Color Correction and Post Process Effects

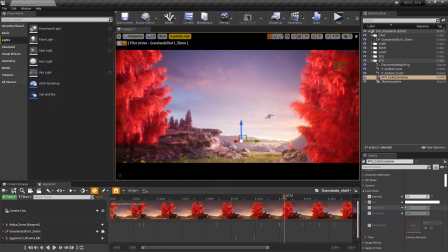(4:10)
Lens flares, I do leave this checked and set to 0 because sometimes, you know, you can change this to where it's not the default lens flare in the engine. You're not going to get like a streaky lens flare, but you can get some sort of blob shapes, which is kind of nice. I can adjust that if I want, but you know, I definitely don't need anything like that right now for this.
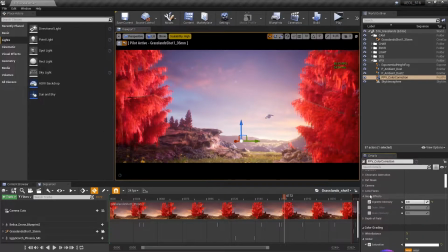(4:29)
So I'm going to leave that at 0. And then finally here for these sort of effects, we have our image effects. I've set my vignette by default to 0.8 and that, you know, already exists. You know, I could crank it up all the way to 1 and you can sort of see that circular shape right there, sort of closing in on itself, the iris sort of, the vignette iris sort of getting smaller and smaller.
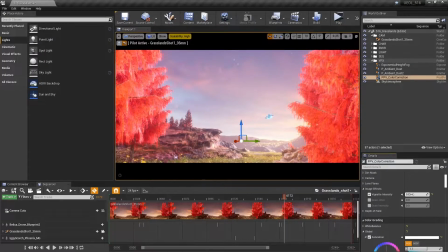(4:48)
You know, but this is what it looks like without the vignette. So, I mean, I've sort of been working this entire time under the assumption that I'm using at least a 0.8 as I've been developing the look for my project.
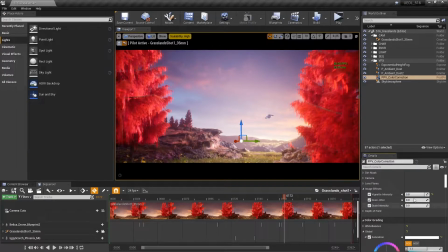(4:59)
You can also, if you choose, you can add grain, intensity, right? It's way too high, but I want to put it at like a 0.1 to give it that sort of filmic look, and I can change the jitter value if I want, but I'm going to leave those off for now. Depth of field, I'm doing all that stuff in my camera, so I don't check anything there.
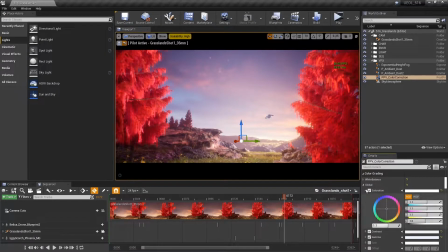(5:19)
And now we go to the actual color grading, and this is what you can do with the color correct itself. Let me collapse these so we can go through one at a time. So our white balance, this is our color temp.
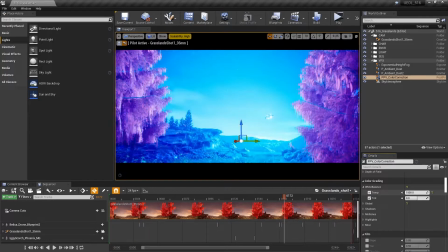(5:31)
So you sort of run the gamut here.
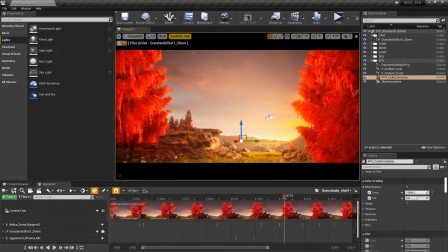(5:34)
I can, once again, completely change the look and feel of this scene by shifting it all the way into those amber and oranges, the warm, warm look.
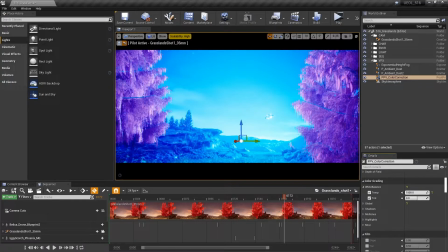(5:43)
Or I could go all the way down to like super, super cool, but that does not look like a habitable planet.
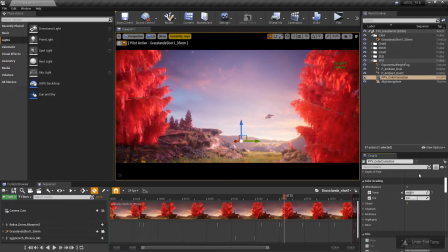(5:48)
So I'm going to leave it where I had it. And this was, once again, sort of adjusted during the environment build. If I wanted to do a complete tint shift, I could do that here. I've actually been a little bit excited about getting to this part because I think I do want to do a complete tint shift.
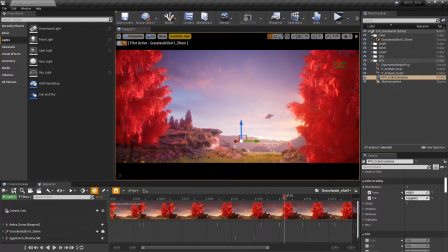(6:04)
I want to add a little bit more magenta in. So instead of leaving this at 0, I'm actually going I'm going to shift this to 0.2. And, it's a subtle difference, but it's allowing that sort of magenta atmospheric to sort of proliferate more throughout my frame here.
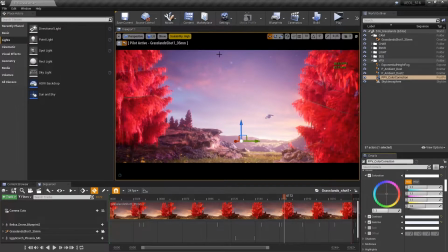(6:23)
Now under global, these are going to be color correct changes that affect, every aspect, highlights, midtones, and shadows. So basically global, it's literally what it sounds like. I have changed the global saturation value to 1.1.
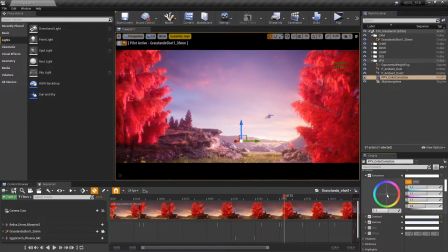(6:38)
I've just boosted it a little bit because I just want this to feel a little bit more vivid. So I can use just the slider here to do an overall boost, or I can actually, mess around with the wheel here and target, ranges a little bit more specifically and do like some chromatic and hue shifts, which is pretty interesting.
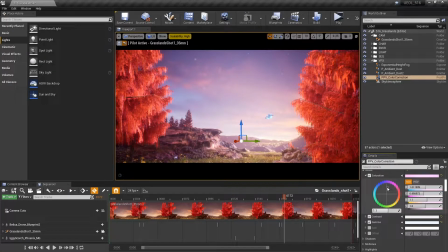(6:57)
But I like to experiment with this just a little bit. I don't want to go too wild, but as you can see, this changes the look and feel of everything quite a bit. Because this could be something that we're familiar with. This sort of looks earthy, albeit a little bit too green.
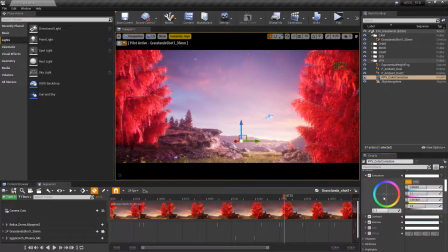(7:14)
This looks a little bit more alien. This starts getting a little bit crazy. This looks like infrared almost. But, you can mess around with this and sort of find the sweet spot for what you like. And to me, adjusting this now, I'm liking about right here, actually, for this overall look.
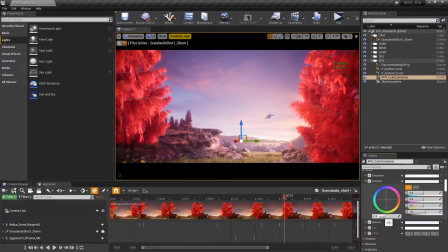(7:33)
So I'm actually going to leave that right there. And, contrast, if I want it to be filmic, by default, I'm not going to go for super high contrast because I want to see detail. Even in the black levels or the black areas here, I can sort of, ride this however I see fit.
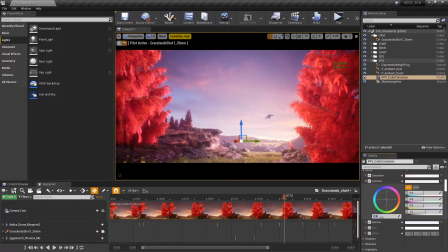(7:49)
But, I felt pretty good at 0.9. I don't think I'm going to change that. Now, one thing, of course, since we're doing this all in the engine, I don't have my histograms and scopes up to the scientific degree that I would be able to do this in, let's say, another dedicated color correction software.
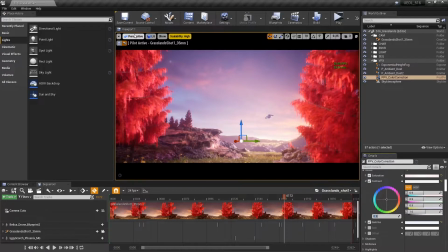(8:09)
I'm mostly eyeballing this because this is taking place completely inside of the engine. The next thing that we have here is our gamma.